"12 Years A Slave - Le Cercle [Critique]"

Adaptation d'un témoignage qui fait référence aux États-Unis depuis sa publication en 1853, et je l'ai ici. « Twelve Years a Slave » raconte l'histoire vraie d'un jeune homme noir qui vivait librement à Saratoga,
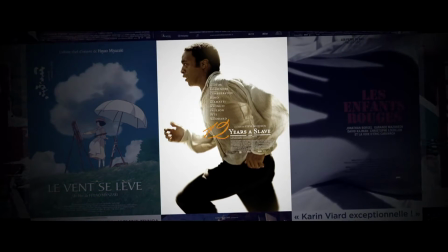près de New York, lorsqu'il a été kidnappé pour devenir un esclave sur une plantation de coton en Louisiane.
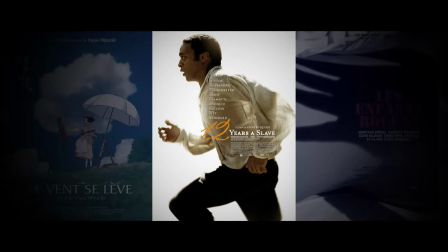Troisième long-métrage du Britannique Steve McQueen, ce film a reçu le Golden Globe du meilleur film dramatique et va concourir aux prochains Oscars dans pas moins de neuf catégories, notamment Meilleur film, Meilleur réalisateur, Meilleur acteur pour Chiwetel et Giofor et Meilleur second rôle pour Michael Fassbender et Lupita Nyong'o. Donc comme après Hunger et Shame, 12 Years a Slave est un film difficile, Philippe, douloureux même. Et tant mieux parce qu'il s'agit de l'esclavage. Bon, le parti pris du réalisateur, c'est de raconter, c'est ce que vous avez dit, Un homme libre, c'est un homme libre au départ, il a une vie bourgeoise, il a une femme, il a des enfants, il est musicien, donc il est dans un univers vraiment agréable et il découvre, une fois qu'il est esclave, il est dépossédé de tout ça et donc c'est sa part d'humanité qui lui est enlevée. Et donc tout est fait pour nous permettre de nous identifier à lui. C'est pas quelqu'un qui, comme très souvent dans les films sur l'esclavage, dans les récits sur l'esclavage, est né esclave, c'est quelqu'un qui perd quelque chose. Donc ça, c'est la première chose. La deuxième chose, c'est qu'il apporte des scènes qu'on n'a vues dans aucun film. Il apporte des scènes, par exemple, sur la vie quotidienne des esclaves. Dans aucun film d'esclavage, j'avais vu les hommes et les femmes se lavant ensemble. Effectivement, quand on considère que c'est comme des animaux, on ne va pas mettre de paravents, on ne va pas mettre de distinctions. On voit comment, par exemple, un planteur décide d'évangéliser ses esclaves. Il leur lit la Bible et il estime que c'est très bien. Il y a des tas de séquences comme ça qu'on n'a jamais vues. et puis c'est un film mis en scène c'est pas simplement un film
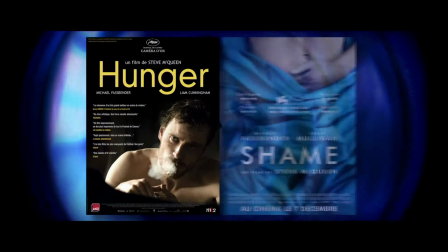de sujet Steve McQueen on le connait on a aimé ou pas ces deux précédents films mais c'est quelqu'un qui a toujours des
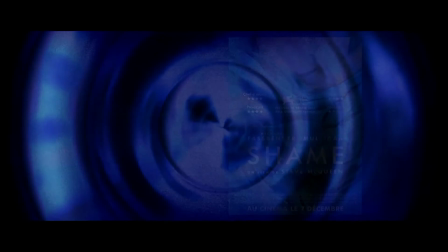propositions de mise en scène extrêmement fortes et là notamment les séquences fortes, une séquence de fouet en plan séquence où on voit jamais on voit jamais les plaies on est sur ceux qui fouettent puisqu'ils sont deux avec chacun à deux techniques de fouet ça dure très très longtemps Alors on a des images Alors qui sont pas des images de torture c'est des images Je regrette aussi, j'aurais voulu des images plus fortes Mais la séquence que je vous ramène C'est une séquence, là c'est pareil On a rarement vu ça, c'est-à-dire que c'est une séquence De disputes entre esclaves Et c'est pas, j'allais dire C'est pas une dispute de survie Sur des questions sexuelles ou de voler la nourriture C'est comment on aborde la question Comment on aborde la question Qu'est-ce qu'on fait quand on est esclave Et vous allez voir au début de la séquence Il y a deux esclaves qui parlent Et ils sont tous les deux seuls dans le plan Regardez Donc vous avez la femme,
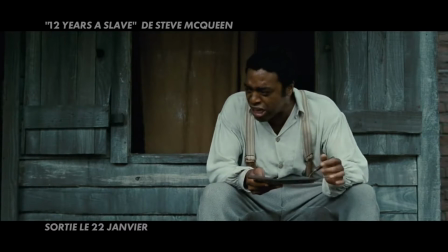elle pleure et lui, il est actif, il mange. Et ces deux attitudes complètement différentes, au moment où il lui dit stop, on voit à ce moment-là le dispositif,
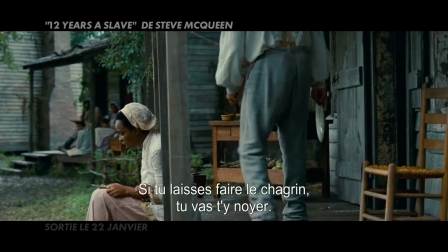c'est qu'ils sont tous dans des petites maisons et ça donne une sorte de théâtralité à la scène. Regardez le pilier en bois.
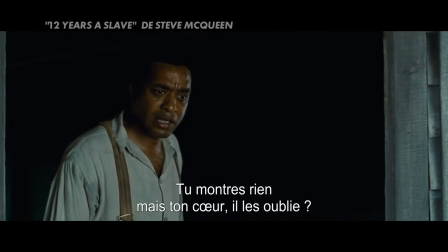Il va donner, en quelque sorte, un équilibre au plan. C'est-à-dire que là, il lui balance une réflexion et il veut rentrer à la maison,
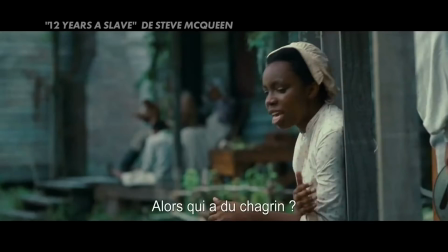il s'imagine qu'il va s'en tirer là, elle le relance. et regarder le pilier et à chaque fois pour les séparer.
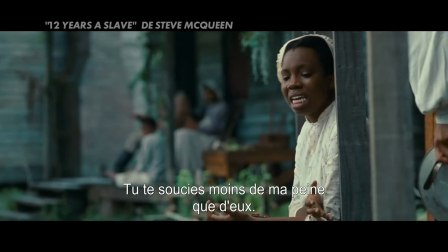Ils ne sont pas dans le même monde et donc la mise en scène très discrètement vient montrer l'antagonisme entre les personnages.
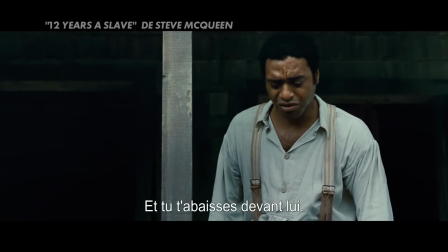Toujours le pilier.
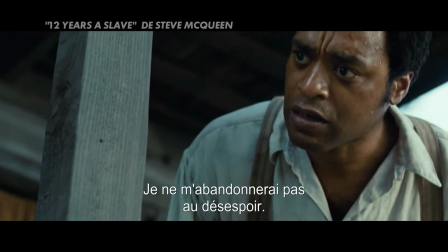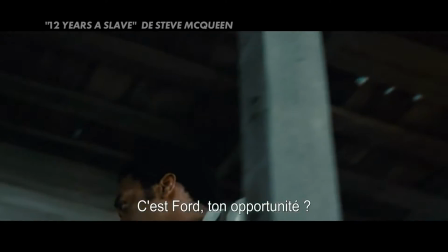Et donc, vous voyez, il y a deux écoles, c'est-à-dire qu'il y en a une qui dit autant se livrer au désespoir et l'autre, il veut absolument, il se dit il faut tout faire,
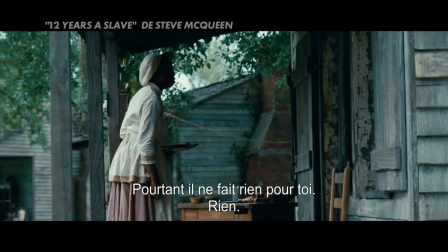tout est permis pour survivre. Regardez à ce moment-là comment de nouveau c'est composé.
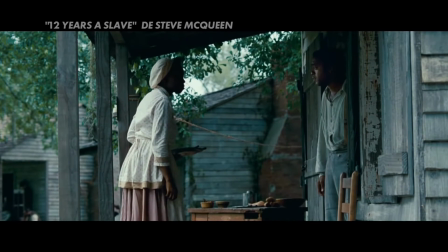Ils sont dans la position d'un duel avec l'image bornée des deux côtés. Et évidemment, qu'est-ce qui va se passer après ?
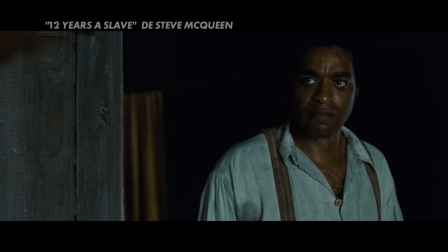Ils ne vont pas sortir le révolver. Ils vont se mettre dessus très concrètement. Il va lui bondir dessus.